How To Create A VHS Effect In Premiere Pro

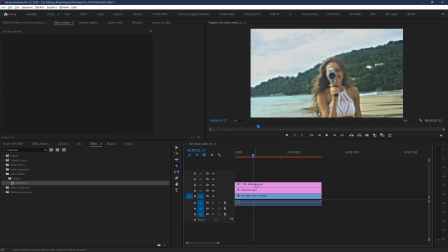492s
By cutting out certain sections of the adjustment layer with our blade tool, we can effectively turn this effect on and off whenever we want.
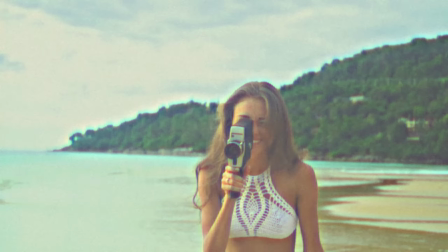499s
Now, this is what the effect looks like. Cool. We've got one last step and then a little bit of a bonus for you to try out.
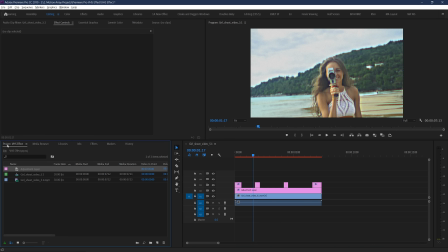506s
Let's add one more adjustment layer on top here, and we're going to add a crop effect. Basically, we're going to be adding some black bars to the sides so that it looks more like a traditional VHS 4:3 aspect ratio. You could actually change your project resolution,
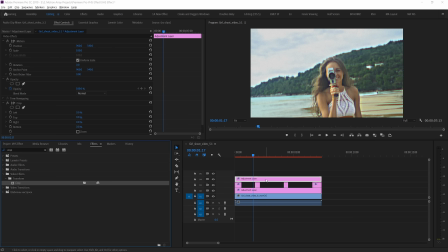521s
but my guess is that a lot of you will be using this effect within a traditional 16:9 workflow and just using this effect on the side for a couple pieces of footage.
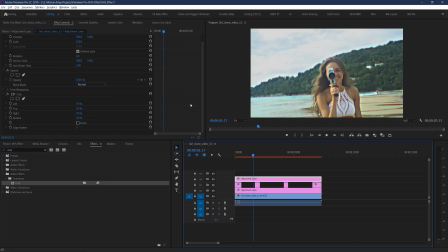529s
So let's crop in both the left and the right by 12.5% each. And as long as you're starting with a 16:9 aspect ratio, this will actually give you exactly a 4:3 ratio.
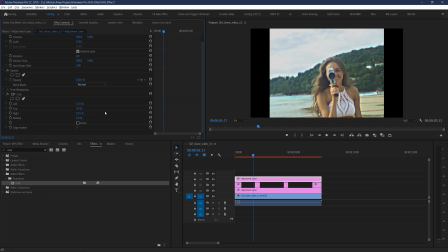541s
Right now, the edges are super crisp, but if you wanted to keep in line with that faded film sort of look, you can increase the edge feather to closer to 10. And guys, finally, to give a little bit of a cherry on top, we're going to help you to emulate some old school lens effects. So let's take all of these adjustment layers and move them up by one track.
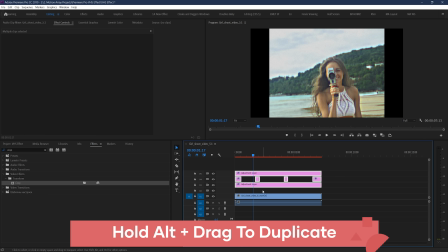559s
And then hold Alt and drag your main footage clip up by one track to duplicate it.
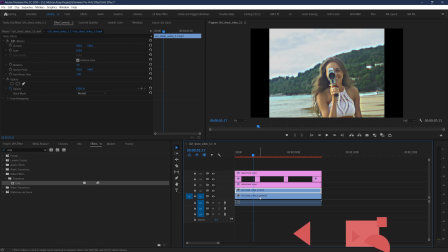564s
So now they should be stacked directly on top of each other. Now, with your upper footage track selected, let's go up to Effect Controls and increase the scale to 101. Barely any difference. But now let's go to Opacity, and we can create a circular mask here by clicking this button.
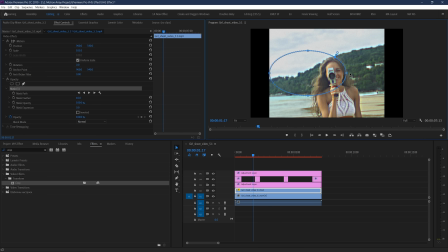582s
Nice. Now let's move it around so that it's bordering sort of close to the edge of frame. And then crank up the feathering to 500. And finally, let's select Inverted Mask. So now what you should see is that The scaled-up version is showing through around the edges of the frame.
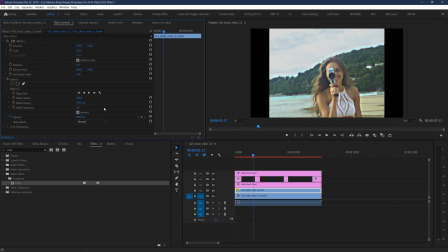599s
Older vintage lenses can sometimes have optical distortions at the edge of the frame, and this is what we're trying to emulate. But we have one last thing to add. Search for a Gaussian blur and add it to the scaled-up layer.
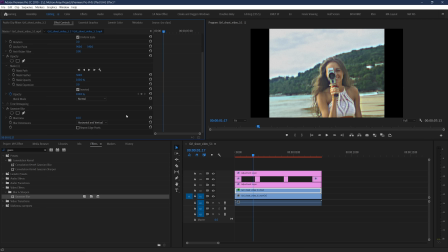614s
Then set the blurriness to about 10. And now instead of just a distorted or blurred edge of the frame,
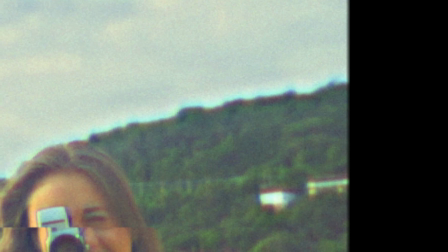619s
it's acting as if there's sort of this optical difference happening at the edge of frame as opposed to in the middle.
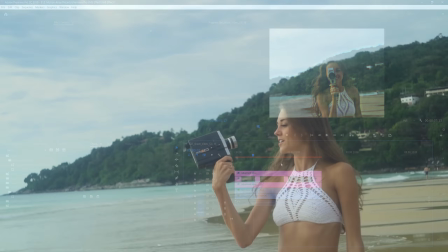625s
Pretty neat, right? So with all of this, we've gone from our footage starting like this to now being something more like this.
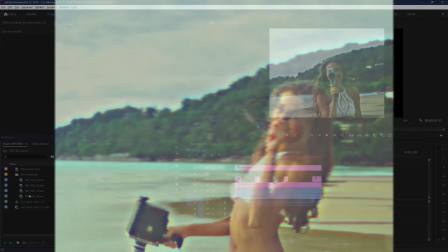632s
And if you guys wanted to go even one step further, we have a free VHS overlay that you can add to your footage and set to screen
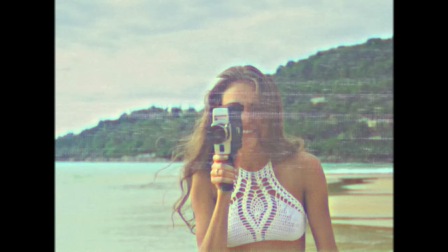640s
to get that true VHS degradation and scanning effect. I'll link to the pack that it's a part of in the description below.
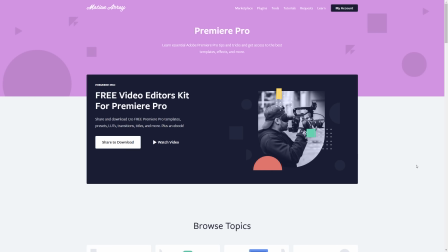647s
It's totally free, but just a heads up that it's part of a download pack that you have to share on Facebook in order to actually have access to.
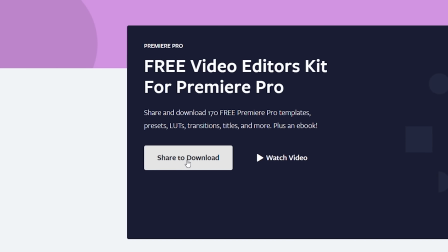654s
So just wanted to give you a heads up for that one.
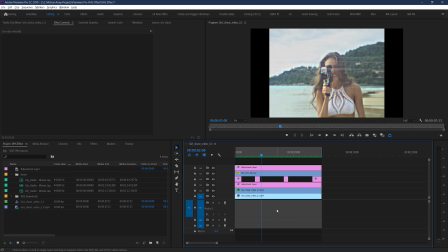656s
And lastly, I said that we wanted to show you how to add audio to make your effect sound as good or as bad as it looks. I'm gonna add some audio of a beach with waves crashing here, just so we have something for reference.
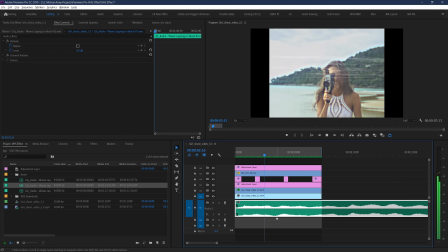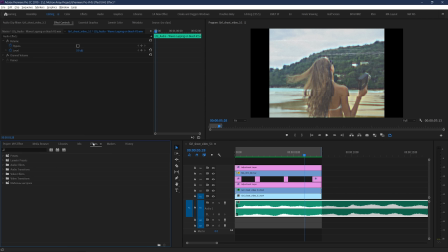675s
And now we're gonna go down to our effects again and search for distortion under the audio effects section. Add it to your audio layer, and then hit the edit section under effect controls. Now under these parameters, search for a preset called tape drive.
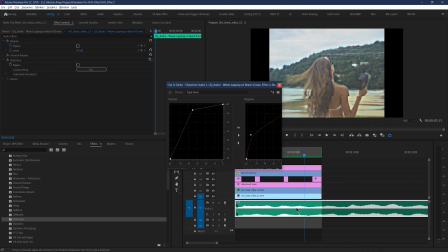689s
What this will do is essentially give you a hissing and breaking apart when your audio reaches certain levels.
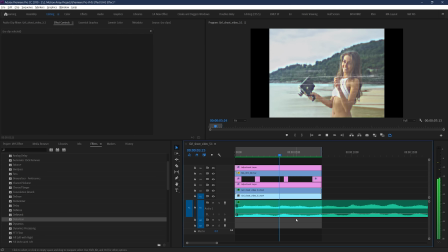And now all there's left to do is to search for a low pass filter,
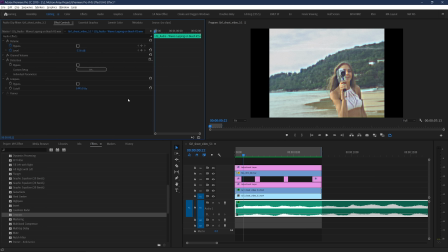708s
add it to your audio, and set it to about 4,500. To get something that sounds a little bit more like this.
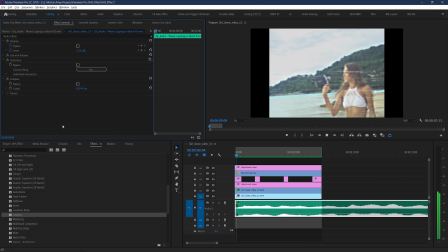724s
And guys, that was a long tutorial, but if you made it to the end, congratulations. This effect will hopefully serve you super well if you ever need to get that sort of vintage VHS look. And I hope that some of the methods we used along the way will help you to be able to add your own flair to this and other effects you encounter as well.